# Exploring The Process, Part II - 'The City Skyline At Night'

Hey everyone, Terry here.
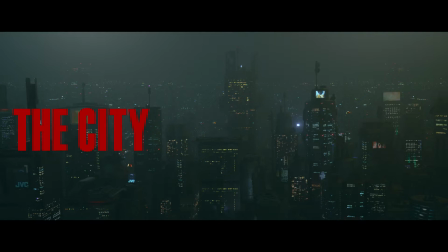In this video, I want to talk about the opening of the film, the city skyline at night that sort of establishes the world in which our film takes place. This sequence was probably the most elaborate visual effect in the film in terms of how many moving parts there are here.
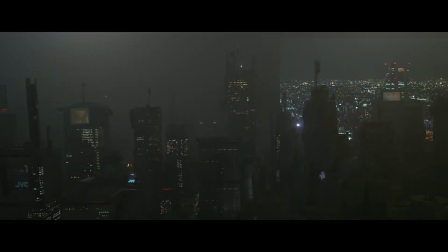It's a combination of model miniature, light plates, photographic plates, video assets, atmospheric effects, practical lighting.
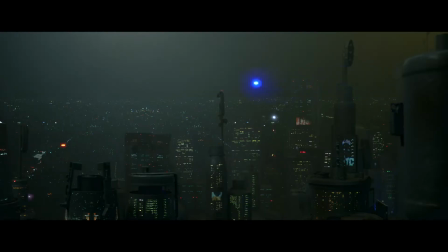I used the computer to stitch it all together, but aside from that, everything you see here is a physical asset that I either shot myself or a
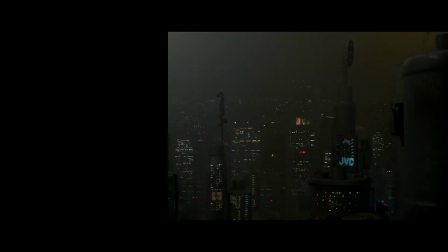photo or video asset that I bought from a stock site and then chopped up and used in certain spots. This was the first thing I worked on for the film, and start to finish probably took about 2 months to complete.
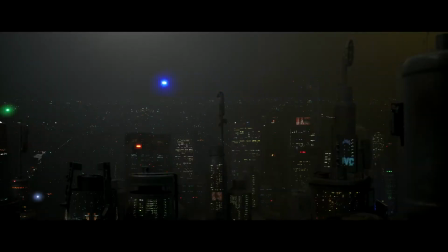So not quick, mostly because I didn't know what I was doing, so I had to figure a lot of stuff out as I went along.
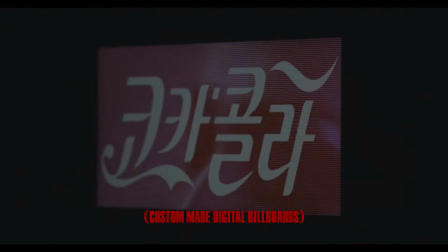But as much time as it took to do, it was relatively cheap to pull off, which was really important.
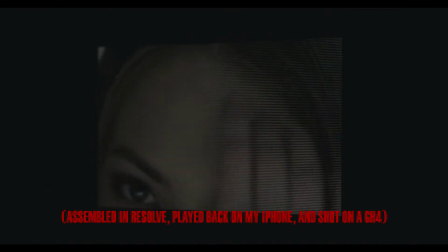As I'm sure I've mentioned before, the budget for this film was not very big. I think I spent around $1,000.
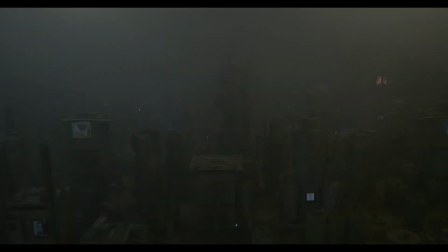Being the first thing you see in the film, it sets the tone visually. It tells the audience what to expect in terms of the quality, I guess, of the visuals in the film that they've just agreed to watch.
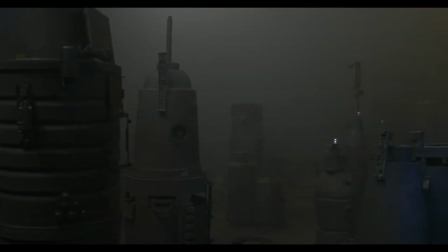So it was really important that I nail these shots. But it was also important that it be done as cheaply as possible so that I could use, the rest of that money somewhere else.
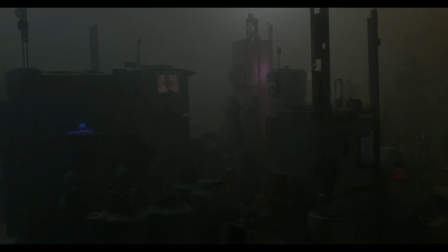The first question I had to answer was, how do I build a convincing model miniature of appropriate size and detail with essentially no money?
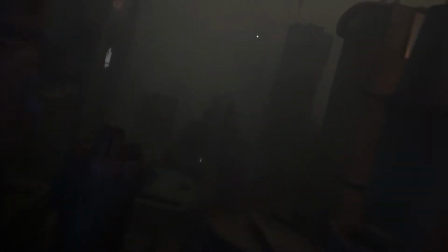And the answer turned out to be, you build it out of junk and recycling. So I just saved up a ton of recycling.
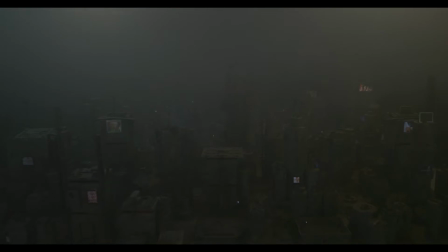Bottles, cans, to-go boxes, containers of all shapes and sizes, old television sets and radios and tape decks,
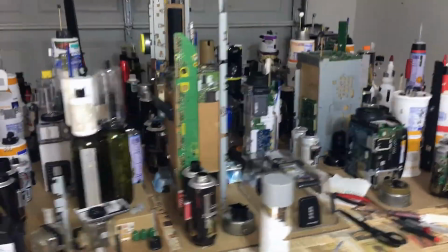basically anything that had a cool look to it or had various pieces and parts that I thought I could use in a model,
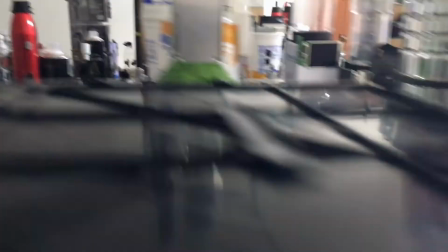I just saved. And once I felt like I had enough raw material, I set out gluing it all together.
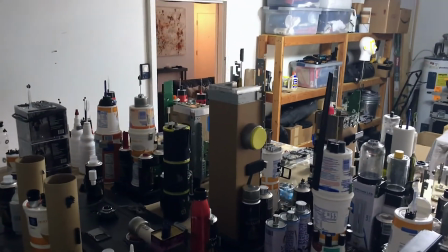And this is what the thing looked like after I had finished building it, but obviously before I had painted anything.
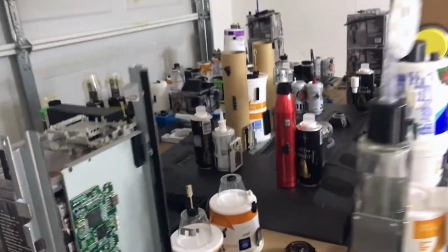You can see how silly it looks in this state, how it's literally just a bunch of junk from my kitchen and garage and wherever.
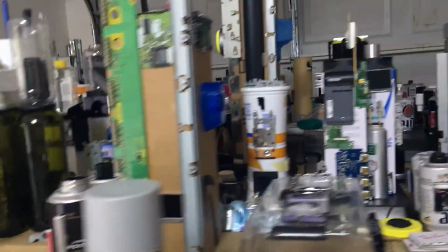It was kit bashing, essentially, if you're familiar with that term. I was just doing it with a bunch of crap nobody wanted.
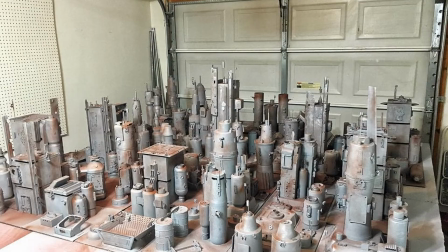Looks weird, right? Well, once painted, it looks like this. It's amazing what a couple of coats of gray primer can do to sell the effect.
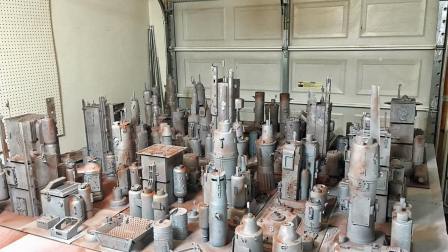And after a little detail work, some brown paint for rust, some weathering here and there, I had what I thought was a pretty good looking model city.
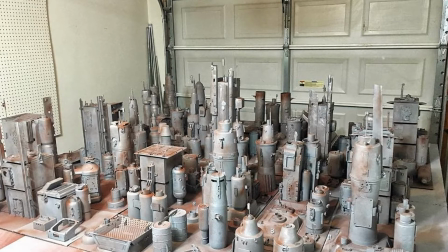After that, it was simply a matter of lighting it properly and figuring out how to shoot it. And shoot it I did.
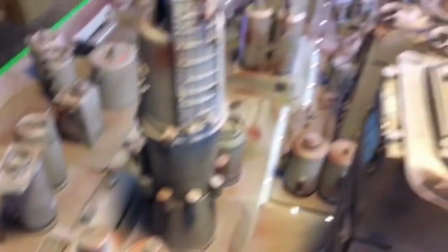I shot the crap out of this thing and used ultimately very little of it.
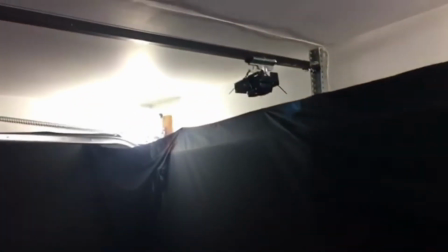I had no idea what was going to work and what wasn't, so I figured just to be safe, I would just shoot everything about it.
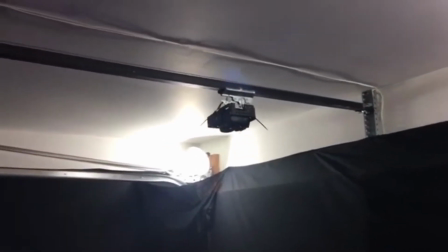I knew I was going to have to throw it away, too.
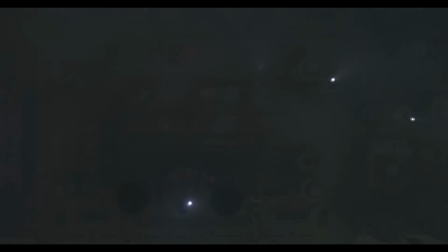I was going to have to destroy it when I was done because I needed that room to build the other sets, and there was nowhere to store a model of this size, so I just made sure to shoot way more than I needed, which is why we're seeing so much raw footage here.
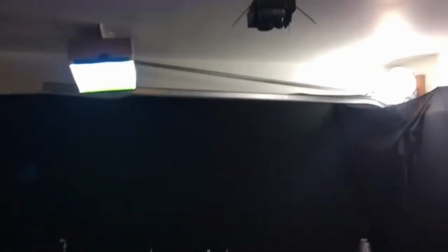And only about 8 seconds of it ended up in the movie. Model miniatures are tricky to shoot in small spaces because in order to sell the effect to the human eye,
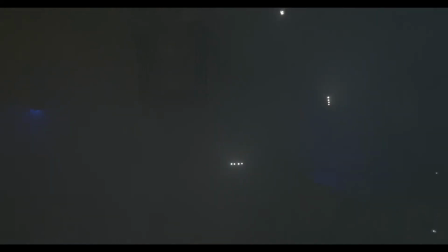you have to stop down pretty tremendously in terms of aperture. The eye sees in a pretty deep depth of field, so in a situation like this where I might normally want to use shallow depth of field to help hide the edges of the model or the fact that the walls of the garage are right there,
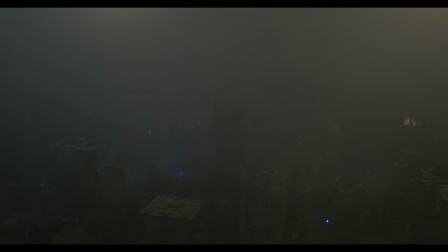I can't do it. I have to come up with another solution for those problems because you're never going to believe that this collection of junk is actually a bunch of buildings at scale if we don't use an appropriately deep depth of field. So I covered the walls of the garage in black fabric and flooded the room with smoke and haze to help sort of obfuscate the edges of our reality.
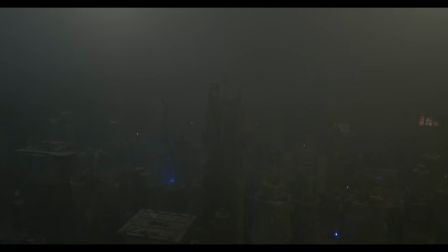And I think for the most part it worked pretty well.
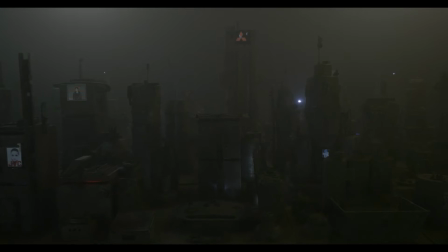I think I ended up shooting most of the model stuff at around f8 or f9, which honestly is not really nearly closed enough. Ideally I would have been at least f15, f16, but I had to compromise to a degree because of the other big problem with model miniature work, which is light.
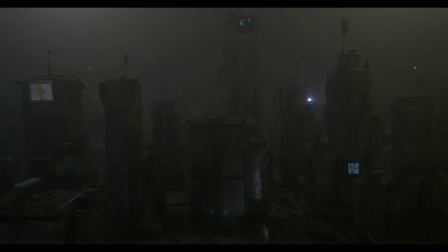Stopping down even just as much as I did requires a shitload of light to pull off because you're restricting how much light gets into the camera to a pretty great degree.
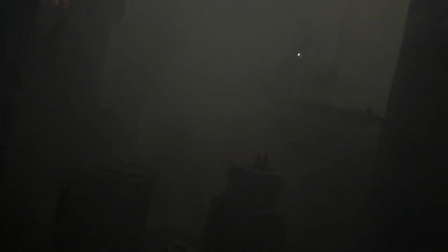So even though the shots look like this through the lens, the room during shooting actually looked just like this.
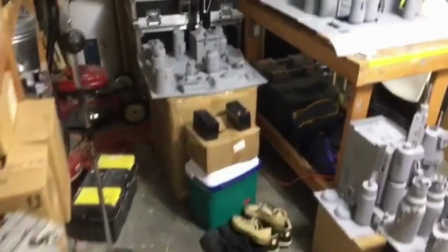It was incredibly bright in there. I had, I think, basically every light that I owned turned on and pointed at that model in some way.
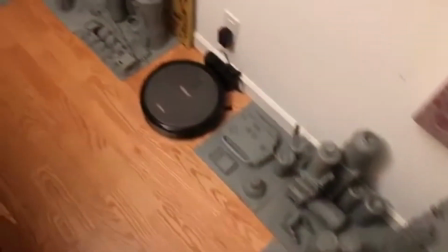So all told, it probably took a month to build and paint and wire up and shoot.
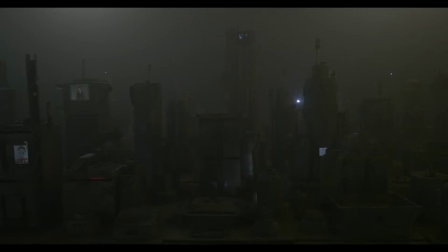The rest of the time was spent in post. So now we have the raw footage we want to build upon in the computer. I did all the compositing work in DaVinci Resolve, which is the program I used to do pretty much everything for the film, really. I'm going to sort of whip through this second half of the process because if I go into any kind of great detail about how I did the layering, we'll be here forever.
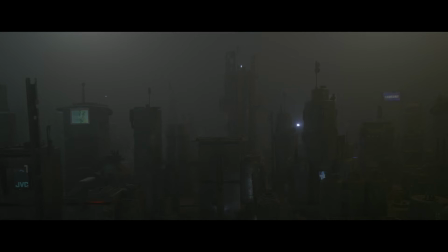That said, I started by garbage matting around the buildings and then created a photographic layer of background city light and buildings out of photos
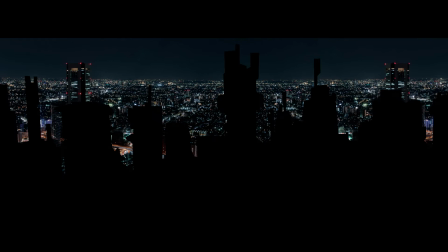that I shot myself here in Nashville or high-res photos that I bought from stock sites and just cut and pasted and made a collage out of that.
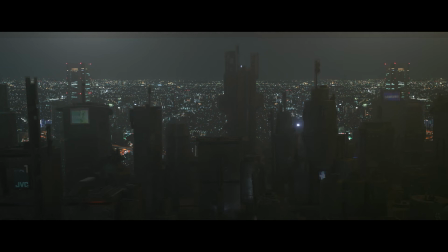Comp that into the background behind the garbage mat of the buildings, and voila, the city now looks like it stretches on for miles. Then it was simply a matter of adding lights and whatnot to the buildings themselves, using the same set of photo assets that I had made the background plate out of. At this point, we have a pretty convincing city skyline. And this is also, at this point, probably 35 or 40 layers inside of Resolve.
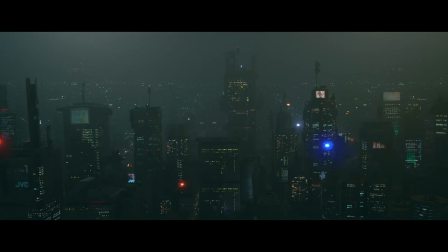The piece de resistance would be the lighting effects.
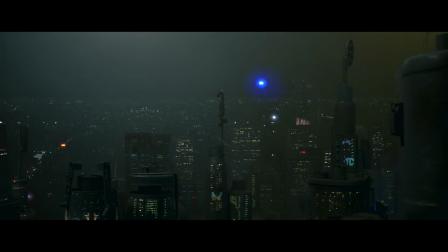The beacon lights that flash, the lights of the ships or cars flying around in the sky, and the occasional lens flare, to help really sell it.
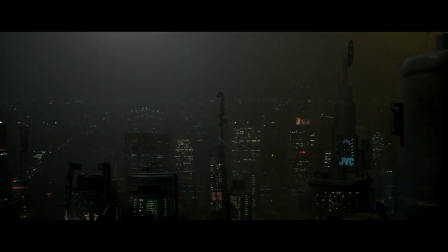These effects were achieved through layering a series of light plates that I had shot in total darkness so as to blend easily, and a bunch of shots of me basically slowly waving LEDs through the air, back and forth in a completely blacked out room, wearing black clothing head to toe so that I blend into the background, and then just purposely moving them at various angles in relation to the camera lens in order to cause flares and reflections and get interesting looking movement. Then it was a simple matter of just choosing the ones I thought looked the best and moving them around, resizing them, and then comping a collection of that into the shot of the model. And it was actually kind of surprising how easily they integrated into the master shot.
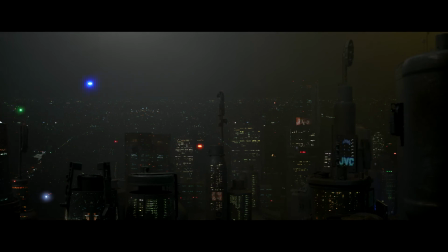It really didn't take much finessing. A bit of garbage matting here and there so that certain ships or vehicles would appear to fly in front of or behind other buildings to
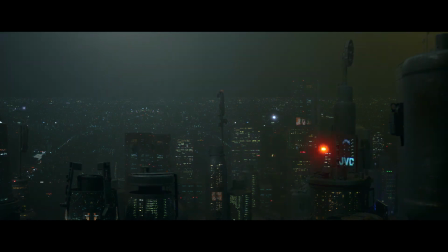help really sell the idea of depth and the idea that this was one three-dimensional space in which all of this stuff was actually happening at the same time.
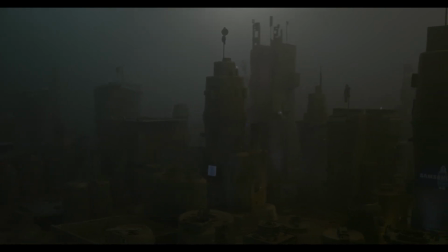It's little details like that, little demonstrations of depth that really sell the idea that this is not only a real three-dimensional space,
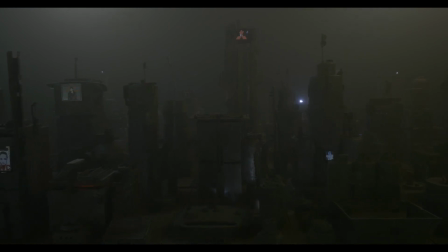but that all this stuff is actually happening in front of just the one camera. And that's about it. That's how I pulled that off. As always, if you'd like to hear more about it, if you have any questions or you'd like me to go more in depth on a certain topic, leave me a comment below or hit me up on Twitter. I'm always happy to talk about this kind of stuff. Thanks for watching, guys. I'll see you in the next one. Take care.